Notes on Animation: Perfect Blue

It's rare that any animation production is afforded full, complex animation, and many of the greatest animated films have not had terribly high budgets. So when you're making animation with limited resources, there are two main solutions for keeping costs down. In the previous video I talked about how Dumbo removes detail in the design and maintained fluid animation. The other option is to use limited animation, that is to use fewer drawings in the animation process. Both approaches have their pros and cons, and it's up to the filmmakers to employ either however they want.
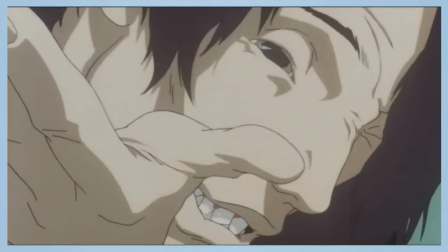0:43 I'm using Perfect Blue as an example simply because it's a favourite of mine and its style and technique is pretty typical of Japanese animation of its time.
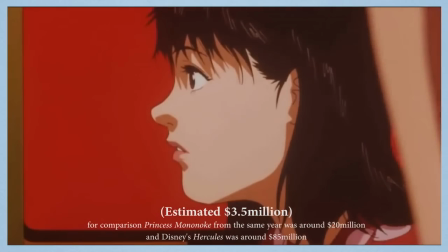0:52 It was produced with a tiny budget as a straight-to-video OVA,
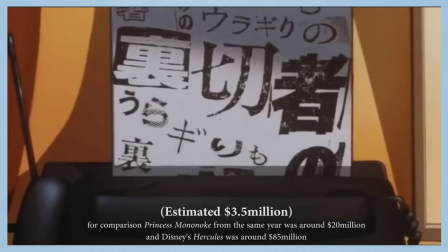0:56 but due to its powerful filmmaking it was well received as a theatrical film internationally.
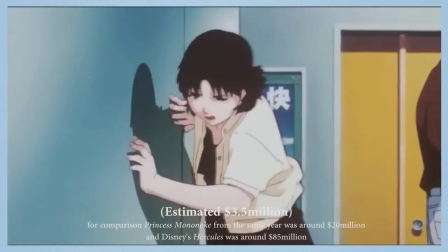1:02 It's a great example of economised animation as it manages to maintain storytelling at an outstanding level despite its low budget.
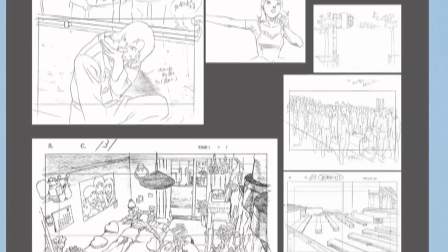1:10 The design of the film, especially the background, is not as wildly stylised as other animated films,
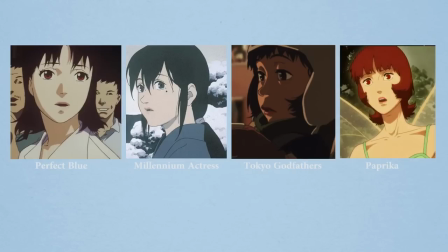1:17 and it's a pretty typical 90s anime style, although the character design style is pretty recognisable when you line it up with Satoshi Kon's other films.
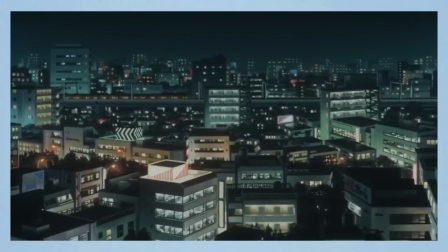1:25 The design style is fairly standard and realistic,
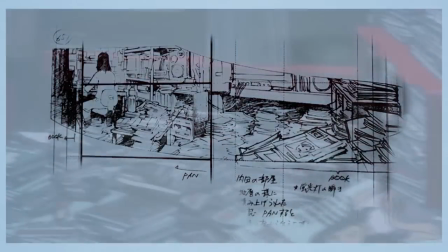1:28 so the background artist's creative input has more in common with live action cinematography and set dressing,
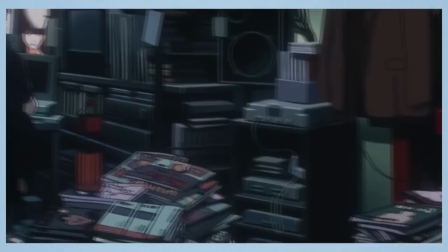1:35 although with the added challenge of drawing and painting.
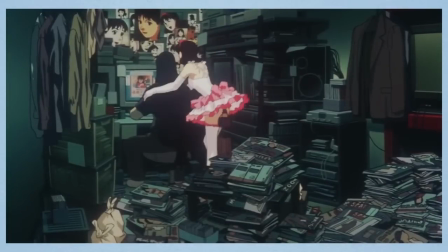1:38 It's a common thing in anime background design to use a lot of detail, and not to make use of loose painting.
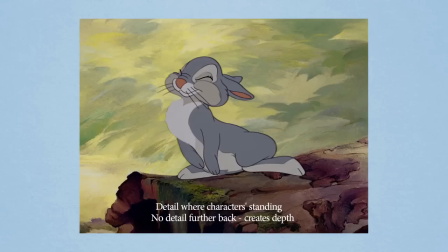1:44 Typically you would use broader strokes as a composition technique to direct the viewer to areas of higher detail,
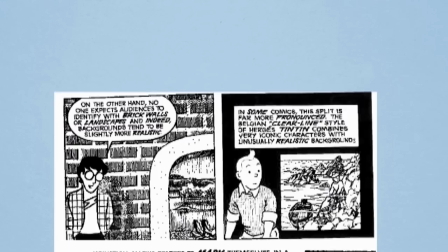1:51 but the heavy use of detail has a very specific effect too. Scott McCloud's book Understanding Comics describes a masking effect,
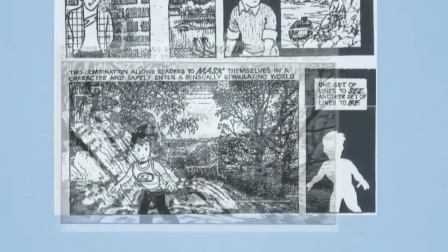1:59 where the artists use a low detail character as an avatar for the audience to project themselves onto and place them into a detailed world.
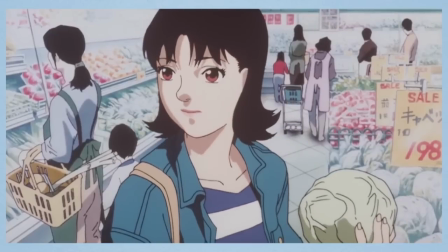2:08 The practicalities of cell animation create this effect anyway,
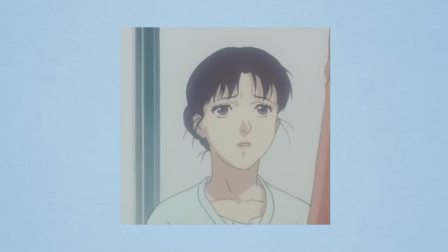2:12 but you can employ it in varying degrees by using less detail on a character that you want the audience to identify with, and more detail on characters that you don't.
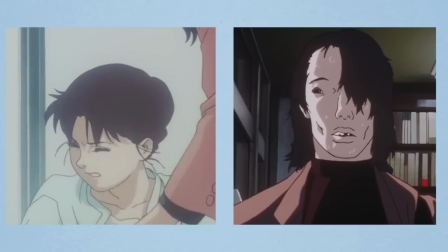2:20 I think this is why cute characters are so successful.
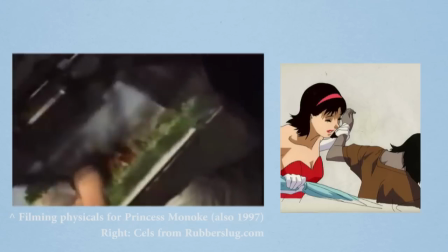2:25 Perfect Blue was made in 1997, as more and more studios moved to digital colour as opposed to cells.
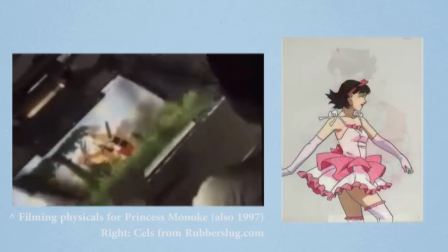2:32 They likely use cells in film for practical reasons, but I prefer the look.
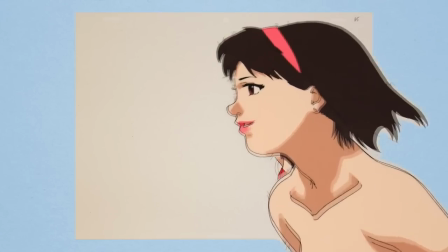2:37 There's an unintentional texture that comes from the Xerox pencil lines, the mixed paint, the film grain,
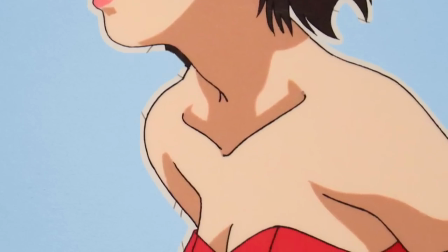2:43 and physical light, but I think that helps hand-drawn animation, especially cheaper, limited animation.
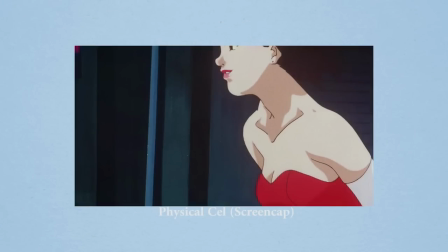2:50 It helps to blend elements, helping to set the characters in the background and cover seams between animation layers.
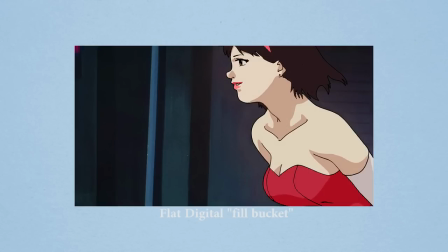2:58 I think that it helps the audience's retention because it softens the image without losing detail.
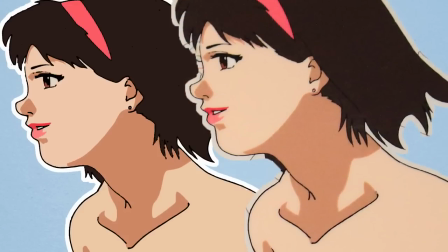3:04 Large areas of flat colour can be garish or uncomfortable to look at for long periods, and a textured look can help with that.
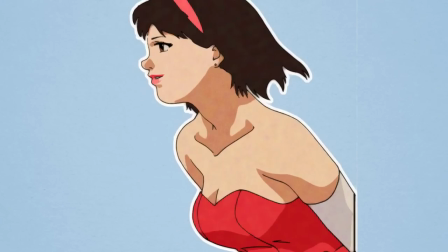3:11 It is something that could be easily emulated digitally though, and certainly now digital traditional animation is moving more and more towards textured looks.
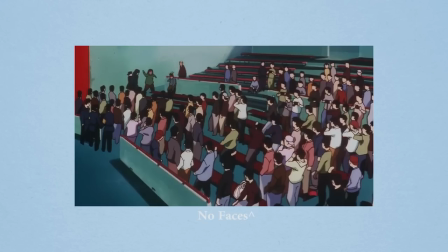3:22 Some long shots look a little bit weird, but I think that's more forgivable with physical media,
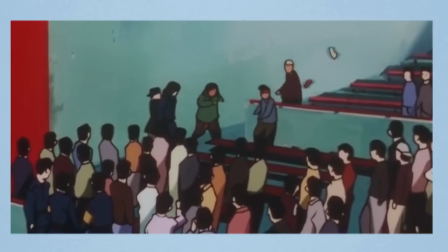3:28 because it's easier to tell that it's a small drawing, and it'd be less noticeable on VHS and analog TV,
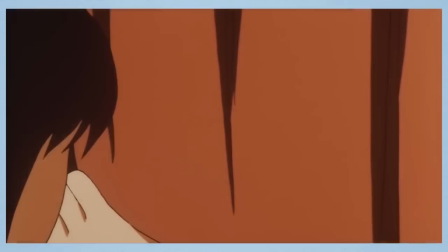3:34 which is the film's intended format. Another cool thing about the use of physical film is the use of optical effects.
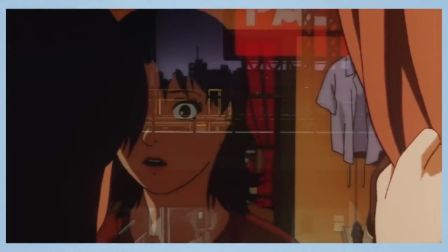3:42 That is, anytime something glows or is transparent, it's achieved in camera using multiple exposures.
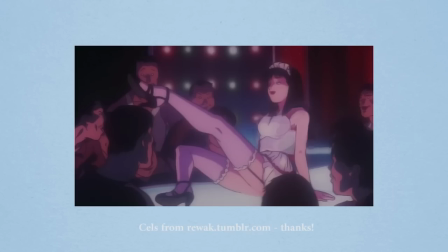3:49 The transparent top in this shot is achieved by first shooting the scene without it, and re-exposing another pass with only the top on a black background. This creates a transparency similar to the light and blend mode in Photoshop.
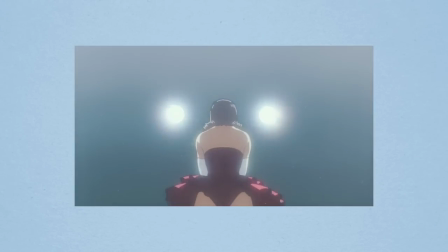4:06 The glowing effect in this shot was likely achieved by first shooting the animation normally.